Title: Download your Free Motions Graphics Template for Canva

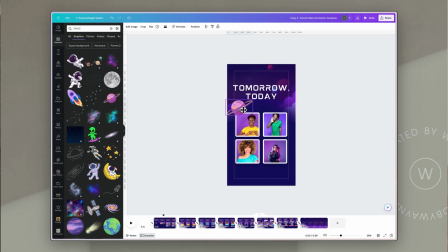985s
Because I've used match and move between each of these slides, if anything isn't the same element from one slide to the next, it will still be there.
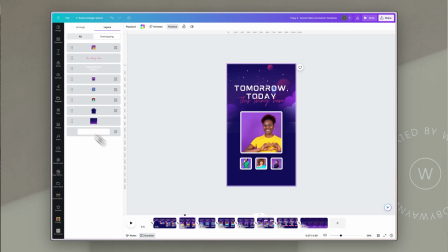992s
It will just come in with a little fade. So I'm going to put some planetary bodies in, and you could then just do a different element on each of these slides so that there is some personality that fits with your brand style.
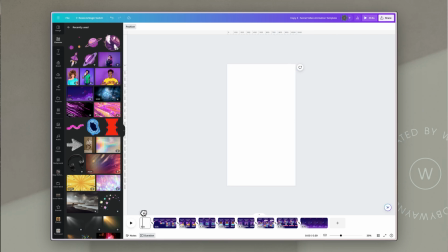1006s
And then when you play through, you'll see that these elements are still there with the animated background of the video and the actual match and move animations,
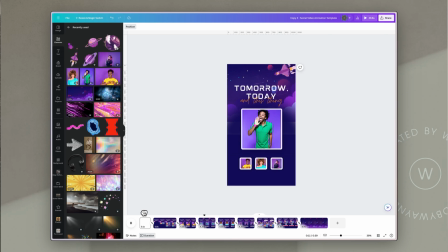1014s
and it creates a lot of interest and a really engaging showcase.
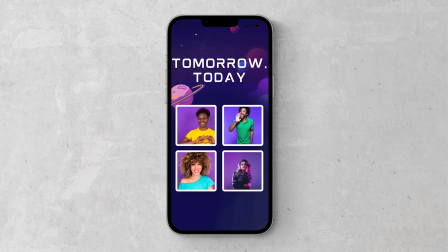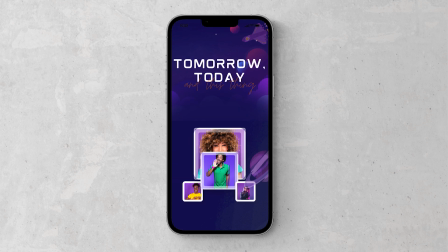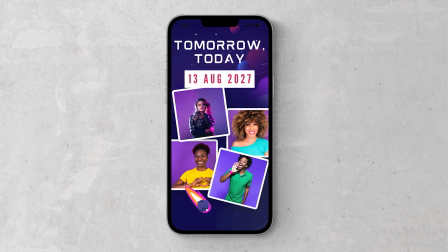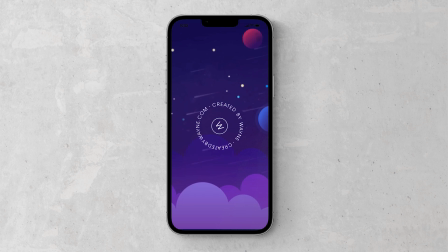Now, as I promised, you will be able to get this template in Canva for free. If you go to the link that's on the screen right now or in the description below the video, you can just click on that and you'll be able to enter your details and get access to this Canva template, which will be added to your Canva dashboard, and you can start creating and playing with it there. It's free for you to download and use, and you can use it as many times as you like. Just use the same link to start a fresh version anytime that you want. Also, you'll receive an email that gives you access to this video and the other video that I created around this template. So if you ever need to refer to them and get a bit of a refresher of how it was put together, you've got those in that email, easy for you to access. That's it from me today, folks. I really hope this has been helpful. I know that this can be a little overwhelming sometimes with all the different animations and formatting, but do experiment, play around, have fun with it, and hopefully I will see you using these on your social media channels. Have a fabulous week.